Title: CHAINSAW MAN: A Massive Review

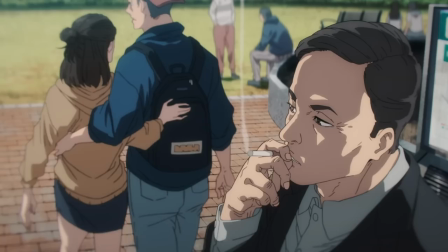1230s
Unlike Denji, Power is categorized by everyone including herself as someone very different to Denji and other humans.
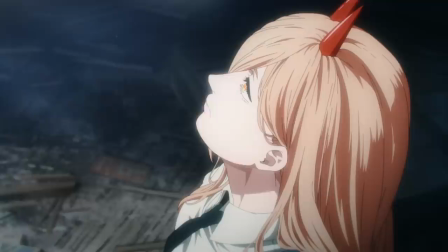1237s
Countless times she points out emotional problems she sees with the way Denji and other humans express themselves.
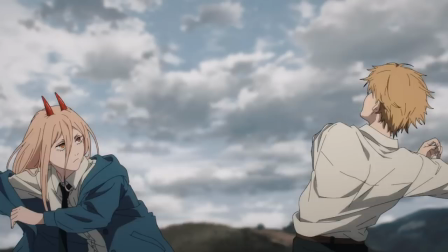1243s
This cold way of seeing the world is chalked up to her being a fiend by others and even us until we see her internal feelings concerning her beloved cat.
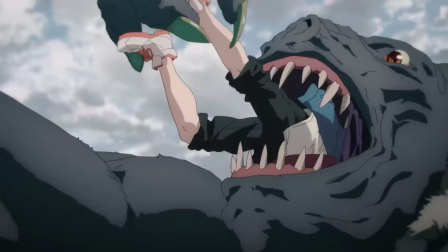1252s
Having lured and ambushed Denji into this bat devil's lair to sacrifice him and rescue her cat, she herself gets double-crossed and in the process eaten.
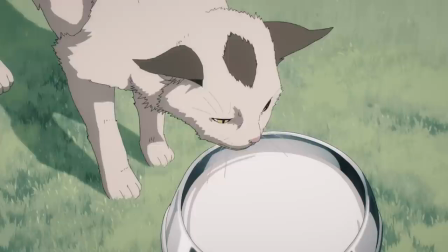1260s
And while Denji finds new reserves of boob-inspired strength, we as an audience dive deep into who she is as a character,
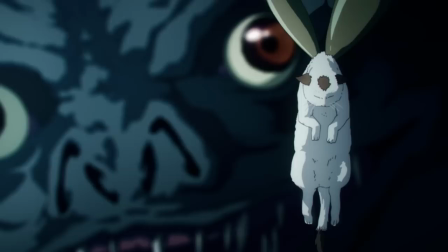1267s
And we learn that while she is quite disconnected, she is capable of feeling an appreciation and fondness for something more than her own well-being.
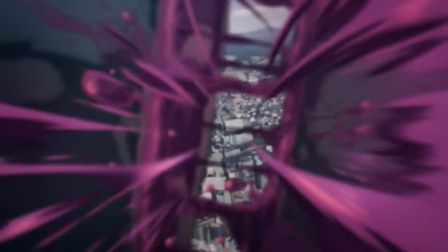1275s
Furthermore, having now seen the animation for the Bat Devil vs Chainsaw Man, I have to say that I thought it felt a lot more frantic and intense in the manga.
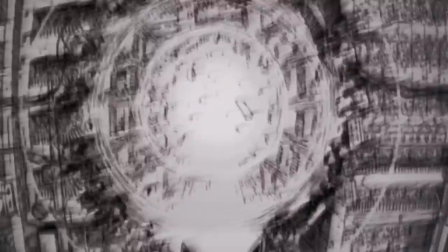1283s
This isn't to suggest, of course, that there's not something to enjoy here. There's, of course, some great effects work and composition.
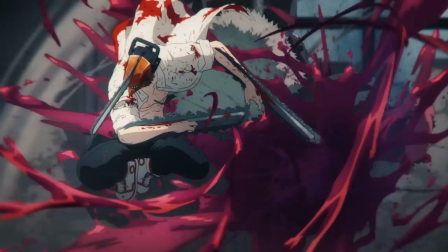1289s
The 2D animation sequences are brilliant, with a fantastic final blow from Denji.
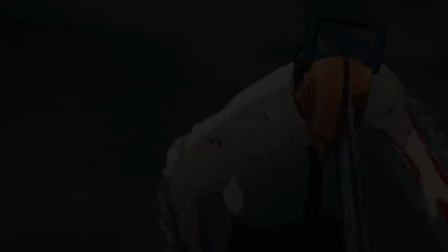1294s
And personally, I enjoyed this fight. Though I think that in this instance, the 3D elements stand out in my mind as the weakest part.
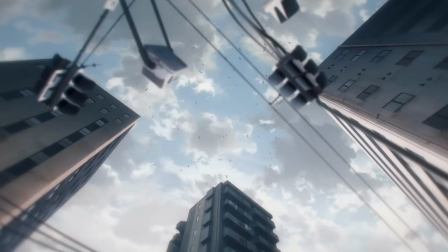1304s
However, I do like how they handled the transition from Power's imagination of death to her eventual rescue by Denji.
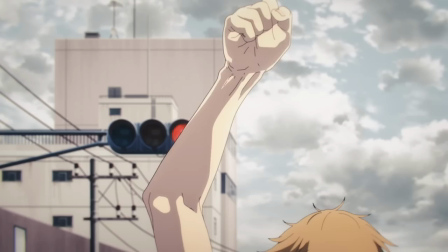1310s
The ambient noise of the city really elevates Denji's and her reaction afterwards,
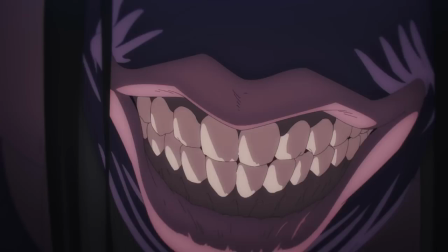1315s
helping to make the subtle attack from the subsequent leech devil all the more surprising and impactful. Furthermore, the animation and direction for the sequence feels league stronger than the former.
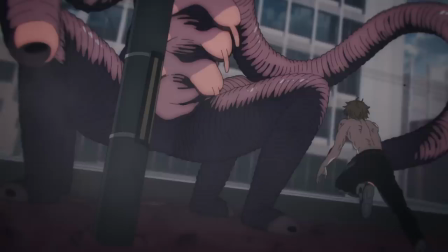1324s
The way the smoke effects cloud our screen, the way the blood sloshes up beneath Denji's feet as he scrambles and rushes his opponent,
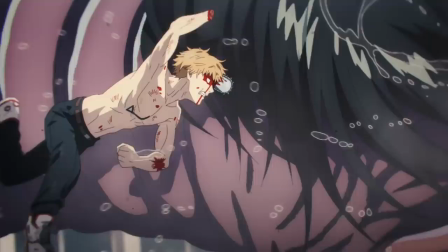1331s
almost falling over with his eagerness to do so.
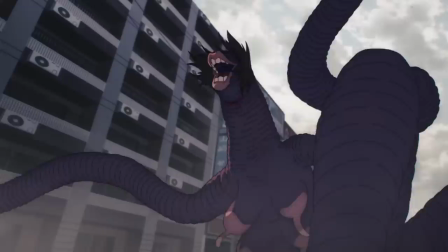1334s
It's a wonderfully kinetic scene that's amplified even further by Denji's voice as he delivers the monologue for the final attack.
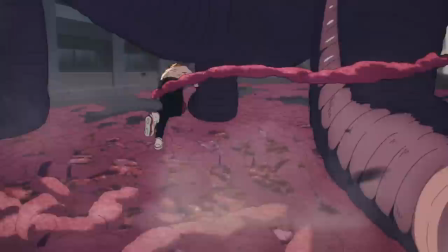1341s
Having only seen this series once and read it only once,
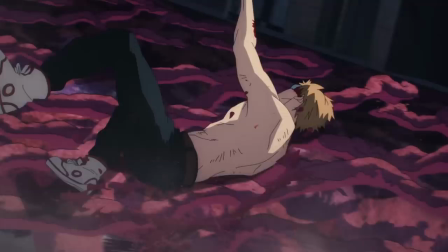1344s
this fight scene due to the treatment it's received in this series has been offered a chance to stand as one of the best fight scenes in this story,
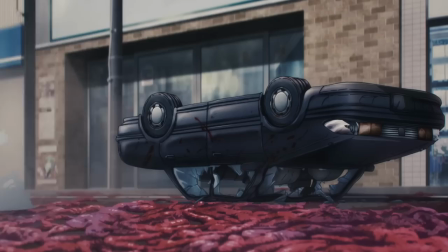1352s
making it all the more memorable. It's spectacular, with the cutoff by Hayakawa's Fox Devil made all the more emphatic as a result.
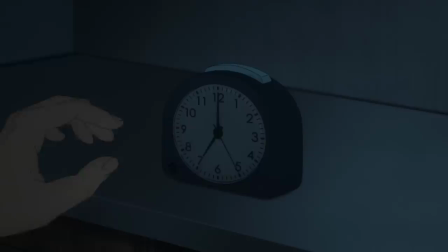1358s
And even if we put the action aside, I love the attention the series gives to the finer details,
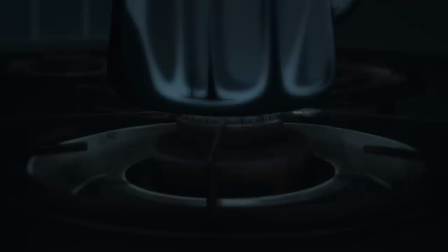1363s
like Hayakawa turning off his alarm in a controlled manner, how he slowly opens his balcony door pictured from afar and makes his coffee in the morning.
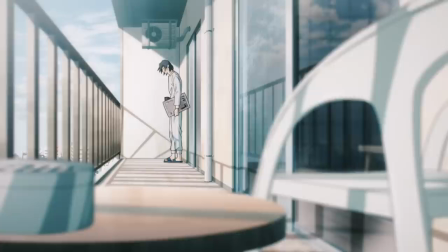1371s
All of these choices help not only to create a distinct atmosphere, but to tell us something about Hayakawa himself without interfering with the script of the original series.
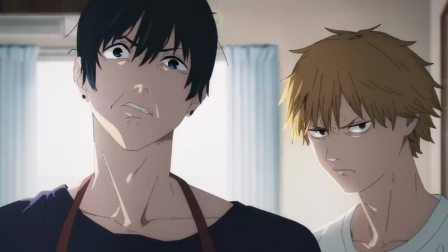1380s
He's a creature of habit, order, and duty. building up the perfect party for power to crash and terrorize with her presence.
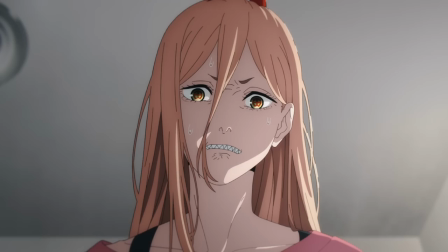1387s
I will say, however, while humorous, this direction does feel different to the manga in tone, and I think that's been discussed online quite a bit.
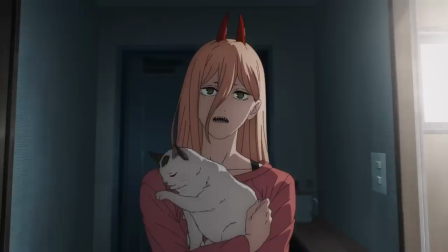1394s
Where the manga felt a lot more silly and impulsive, this feels a lot more measured and muted.
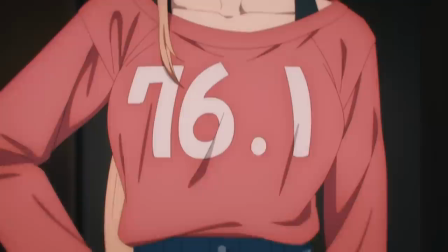1399s
In tone, I mean. Whether intentional or not, I thought it worth mentioning at this moment before I dive into what is many and my personal favorite part of this first season.
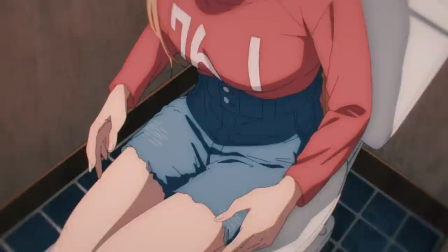1408s
A sequence I am going to be calling henceforth,
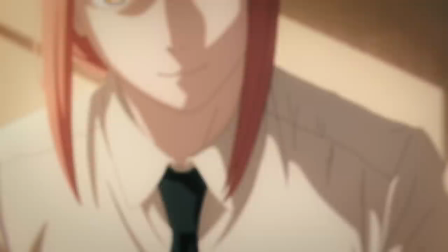1410s
A Tale of Two Gropes. or at least I would call it this if it for some bizarre reason wasn't split in two.
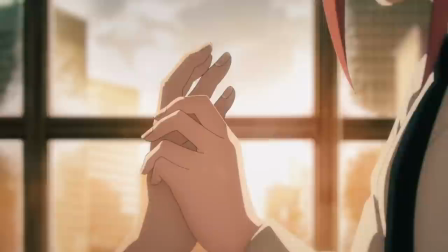1417s
To some this might be a non-issue but for me this split up the two best contrasting scenes in the manga.
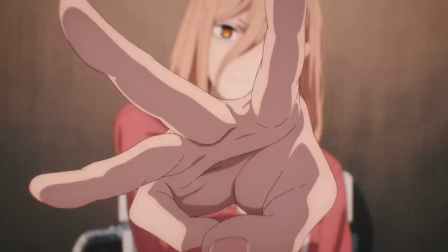1424s
Denji's encounter with power and subsequent encounter with Machima it makes for a good cliffhanger to
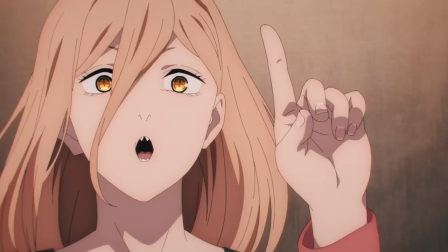1429s
end an episode on but in my opinion splits the two scenes that work together the best in the series.
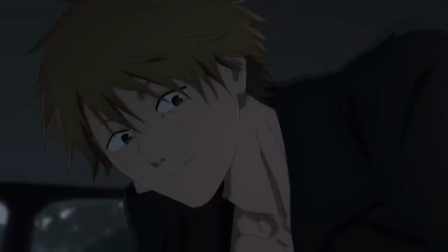1436s
As I mentioned towards the beginning of this review Denji comes from a life of virtually nothing and as if like a stray dog picked up by makima's
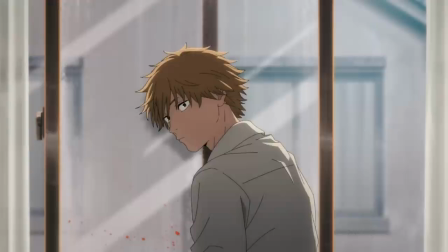1444s
animal control he quickly tries to find a goal to latch onto a dream to help him feel like part of the group like part of the
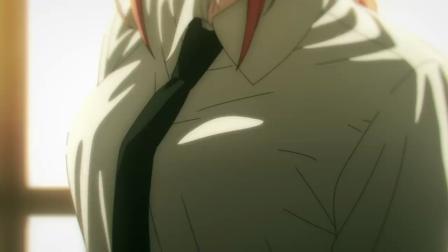1451s
team to feel like his life is worthwhile for his little dog's sacrifice and while this initial motivation is played for laughs on a number of occasions
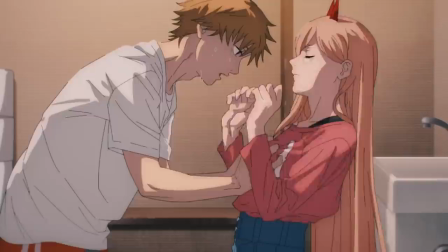1459s
that by the way worked to great effect surprisingly it's denji's reaction to his reaching of this goal that's quite interesting in the anime I like how the
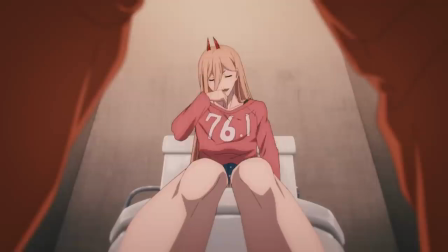1467s
direction emphasizes how the magic and wonder of the experience evaporates away following the first grope on power.
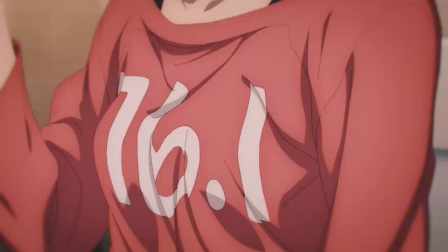1472s
Something isn't right and the direction of the scene visually reflects this. The angle is flat and lifeless.